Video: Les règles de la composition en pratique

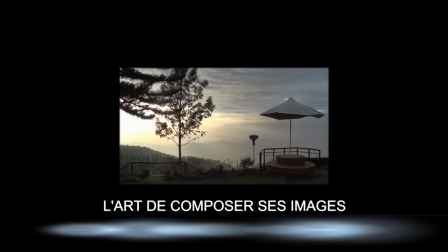La composition est un art photographique dont la vidéo s'inspire par nécessité,
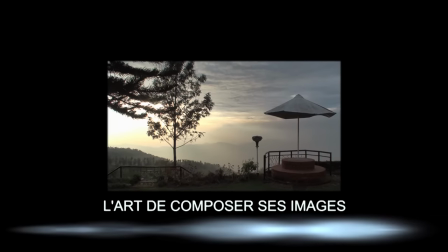surtout depuis l'avènement de la haute définition qui implique de bien savoir composer une image aux dimensions plus imposantes.
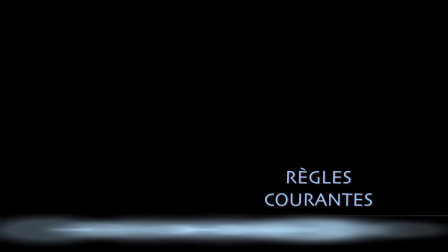Obtenir des scènes bien composées suppose de suivre un certain nombre de règles courantes que vous découvrez ici.
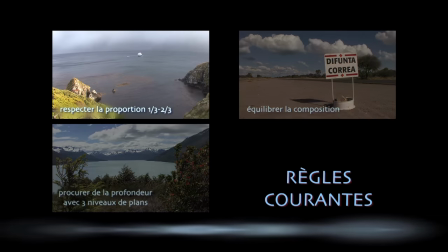On doit tout d'abord respecter, pour des vues de paysage notamment, une proportion un tiers de tiers,
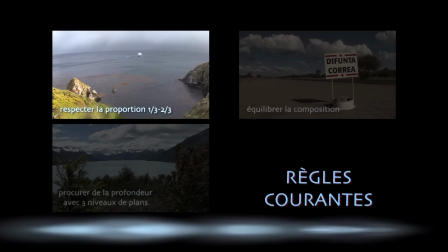la règle est simple, l'élément auquel vous souhaitez donner le plus d'importance doit occuper deux tiers de l'image,
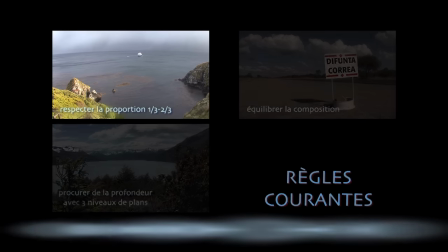le reste un tiers.
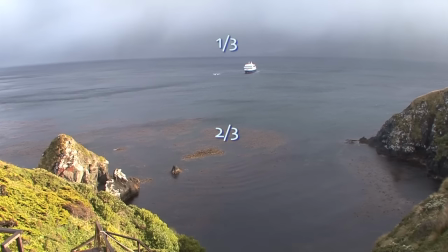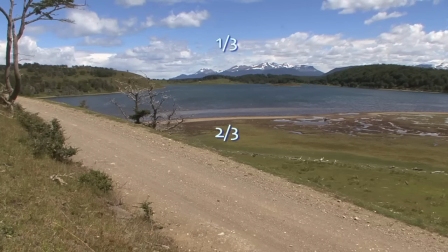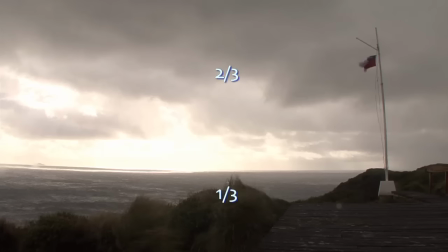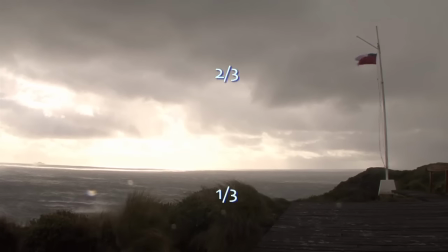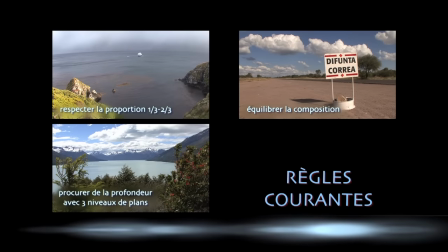Une autre règle à respecter est d'équilibrer la composition. Il existe au moins trois manières de procéder.
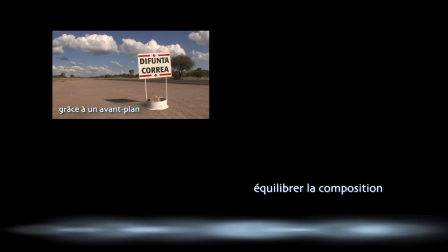Grâce à un sujet ou un objet en avant-plan,
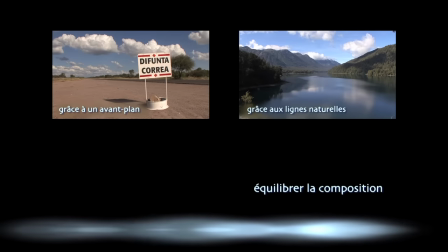grâce aux lignes naturelles que peut proposer le décor, ou encore grâce à une action.
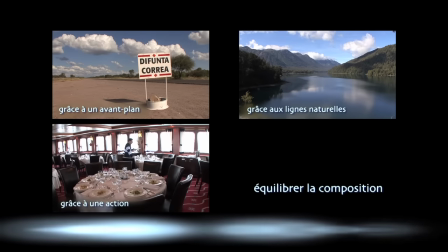Illustration de ces trois procédés.
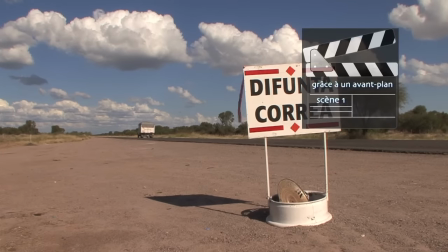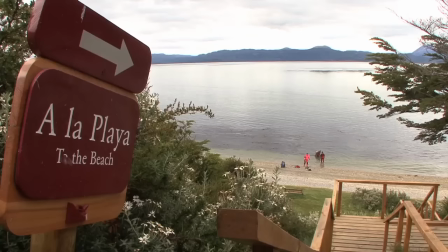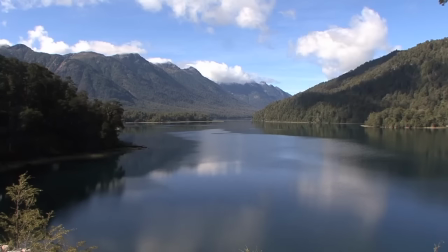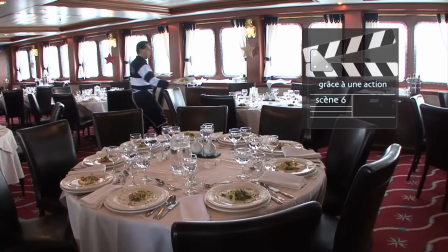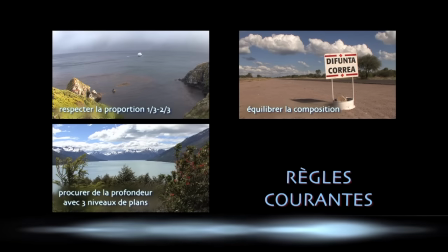Les règles courantes de composition consistent aussi à procurer une certaine profondeur aux séquences.
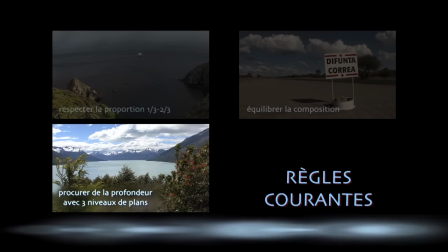Privilégiez, si vous le pouvez, trois niveaux de plan, comme dans les images qui suivent.
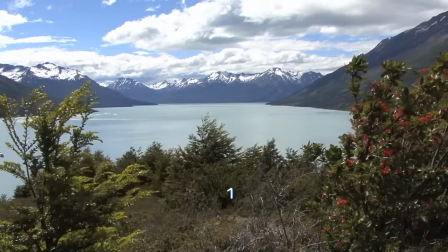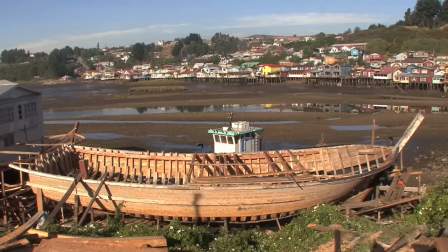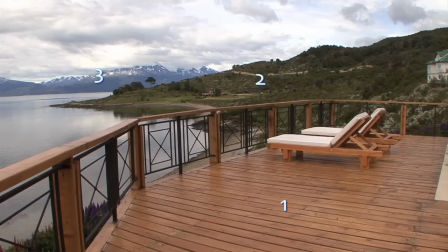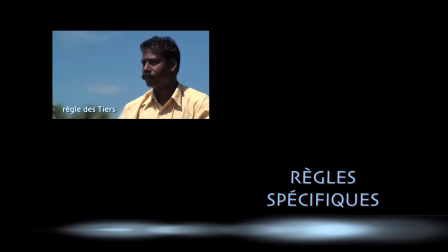Il existe des règles spécifiques parmi lesquelles on trouve la règle des tiers et la règle des 180 degrés.
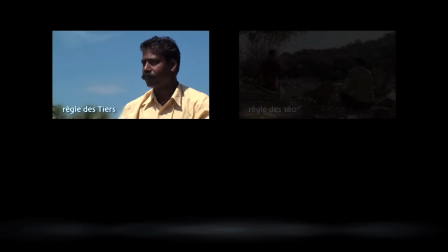La règle des tiers est une des règles parmi les plus connues.
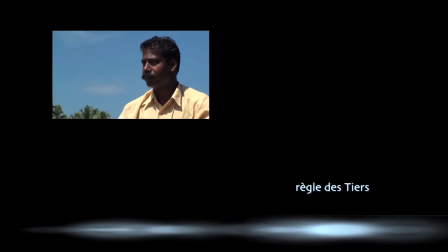Elle consiste à placer le sujet principal à l'intersection de deux lignes de force.
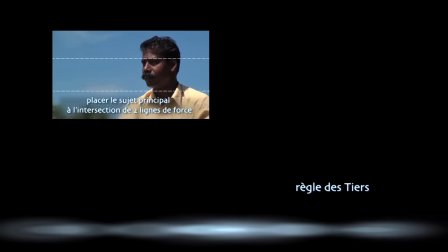Il faut pour cela créer une division imaginaire du cadre en deux lignes horizontales et deux verticales,
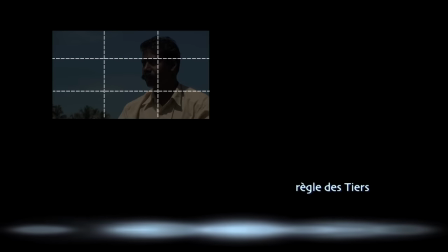constituant 9 cases identiques et 4 points de force. C'est sur l'un de ces points de force que votre sujet principal ou votre sujet secondaire doit se situer. Si c'est un être humain, le point de force correspondra au visage de la personne ou à ses yeux. Voici le résultat obtenu avec un rameur du Kerala.
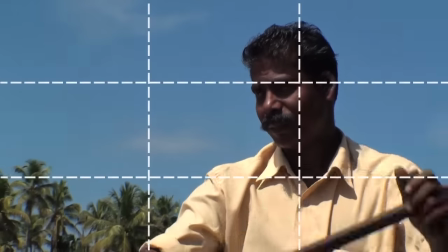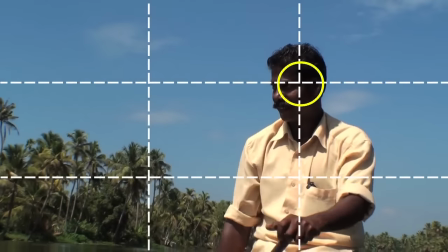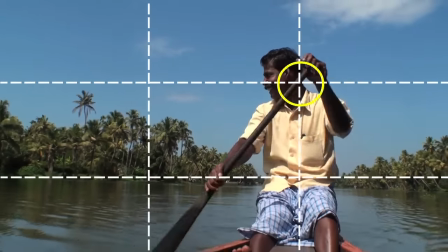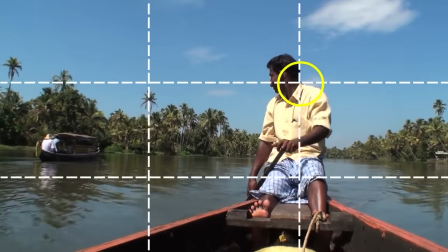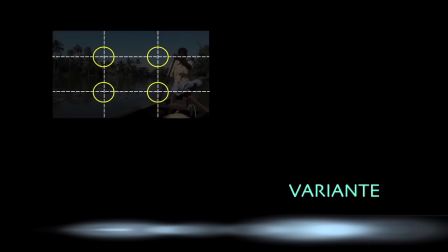Toute règle peut sans doute être transgressée. En 16-9, la règle des tiers s'applique quoi qu'il arrive, comme en 4 tiers.
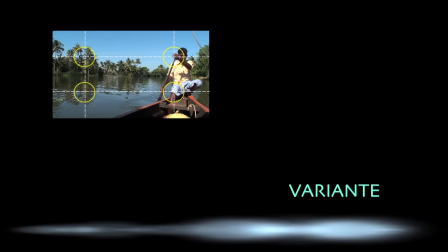Mais on peut imaginer une variante en décalant les 4 points de force vers les bords et donner ainsi plus de force aux diagonales.
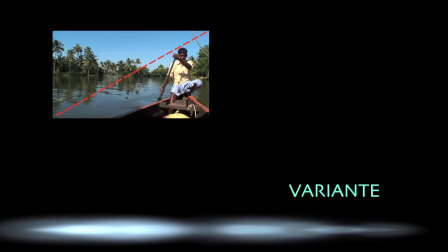Retrouvons notre rameur du Kerala.